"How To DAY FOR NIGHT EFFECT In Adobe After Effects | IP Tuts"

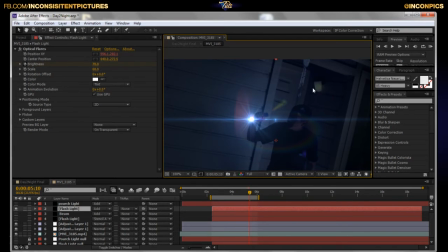(12:12)
That, I don't know if that little diffuser would have actually caused a flare or not, but once again, I wanted to have it there, so I went and added it.
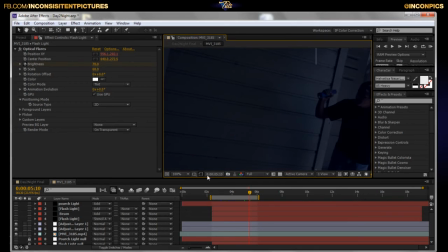(12:23)
Now, there's actually something subtle. You guys should be able to see it. There is the beam of light that actually comes from this. At first, I wasn't going to have it. I kind of stumbled upon it as I was looking for a good flare to use.
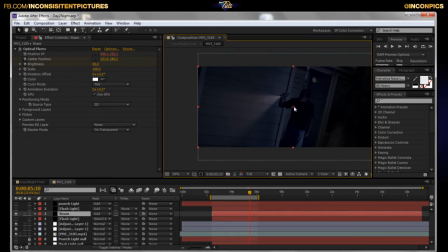(12:39)
I was like, hey, you know, that looks just like the light. So I went ahead and ran with it. What that is, once again, that's another flare from optical flares.
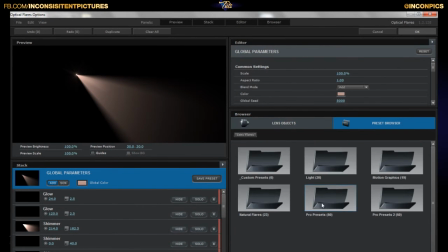(12:47)
But this one is Searchlight. As soon as I figure out where it's at.
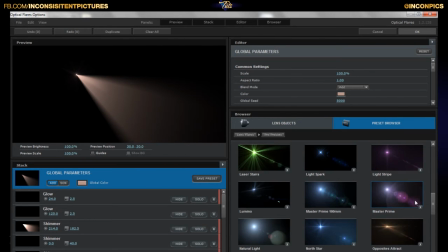(12:53)
Don't know exactly where per se. Here we go.
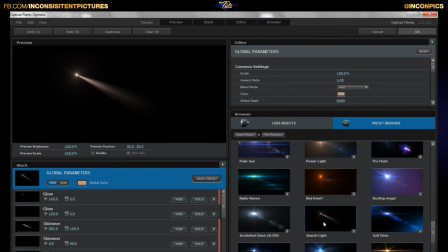(12:58)
Wow, I'm good. It's this one right here. It's just Searchlight. I went ahead and dropped down the size of that initial glow there to basically nothing.
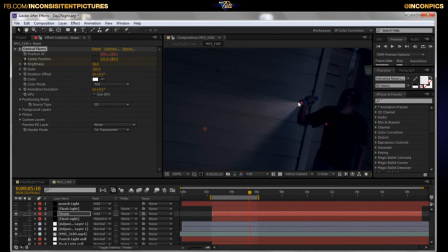(13:11)
And then I just animated it. It's all of that is parented to that null object to follow as the flashlight goes along. And then all I did was watch the way he move his hand.
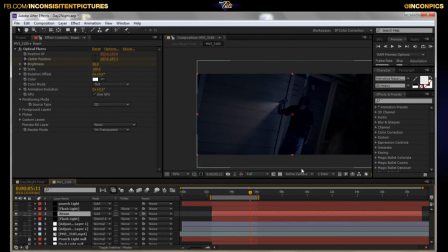(13:27)
Did I just say that? I watched the way he moved his hand. Okay, there we go. And let's see. Let me go ahead and bring up the keyframes. Holy wow.
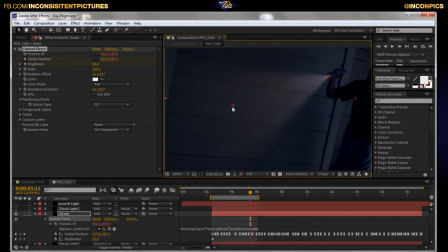(13:41)
Using this, the center position, I was able to kind of manipulate where the beam itself goes, as you can see there. So, I mean, that was kind of tedious, but
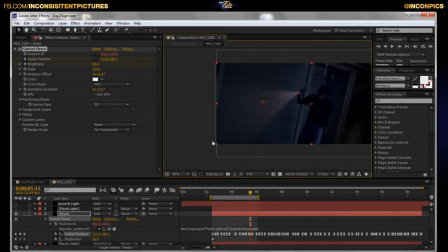(13:55)
it definitely sold the effect of the light being on, in my opinion. Looking at it, you're like, is that light actually on? No, it's not, but it definitely gives you that feel that it is, as you can see here.
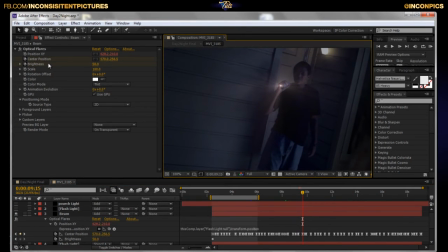(14:08)
And then as he would point at the camera here, is I would just simply move that center position closer to the inside, see?
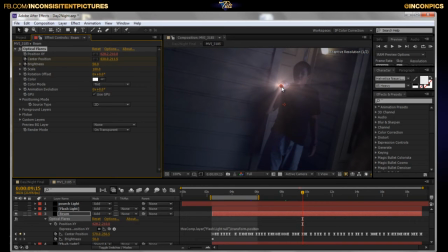(14:16)
So that's how the lens flare would actually look in real life, you know? But moving it for him, you know, simulating it, gave us that whole flashlight effect here.
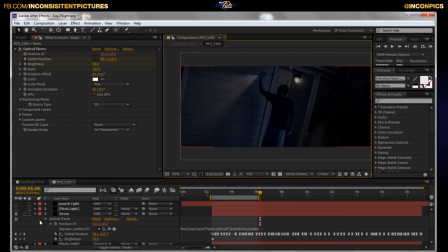(14:32)
Let's see what else we have going on here. Okay, so we have that. So we got that flare.
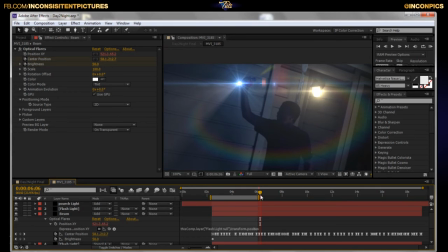(14:37)
We have the porch light. And the porch light, once again, I just had to go through frame by frame, watch when it did and did not dim out. You can see the keyframes here. And when it dimmed out, then I would just lower it, and when it didn't, you know, and such like that.
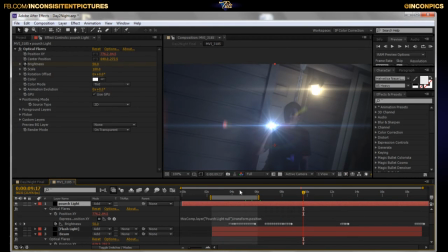(14:53)
Kind of common sense on that part. Let's see, where else are we?
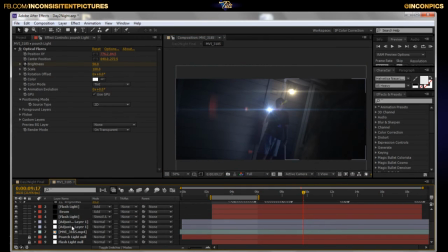(15:01)
Another thing I like to do when dealing with my lens flares is I will duplicate the flashlight beam, this main one, that one right there. I duplicate it and then I set it to stencil alpha.
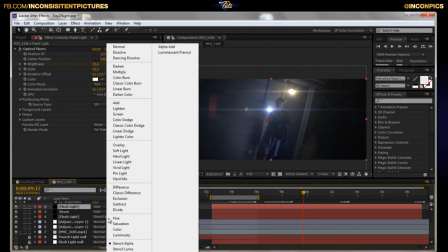(15:14)
And the reason for that, man, is watch this.
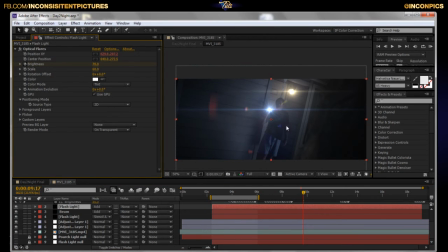(15:19)
It gives off this almost, what's the word I'm looking for? It gives off this high contrast of light from that one source. So all I did was duplicate it, Control D, and then change it.
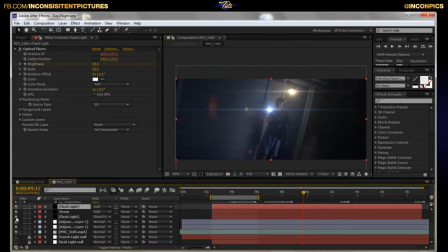(15:33)
So now you can see these edges here. Okay, these edges, bam, really, really dark while that center is still nice and bright.
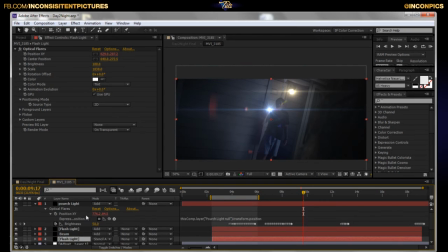(15:42)
Let's see. All my lens flares are changed to add. Most of the time, dealing, you know, watching the tutorials and stuff like that, you'll see most people, they will do it this way.
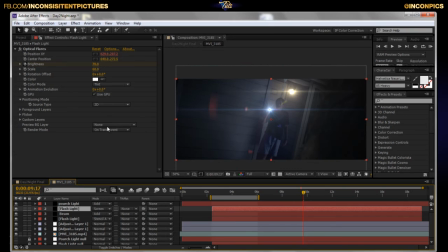(15:55)
They'll grab it, they'll turn this to screen, and they have this one set to on black.
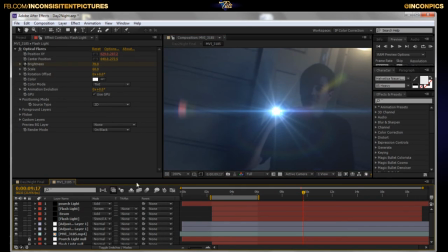(16:07)
You know what? I just, me personally, I don't like it that way. It doesn't pop for me.
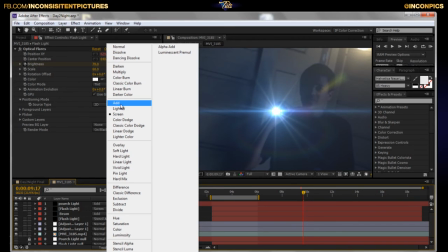(16:14)
For me, I have to have it on add. You see that difference there?
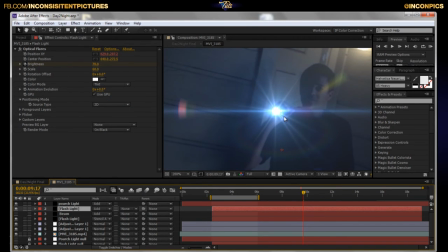(16:19)
Look at that. See that difference?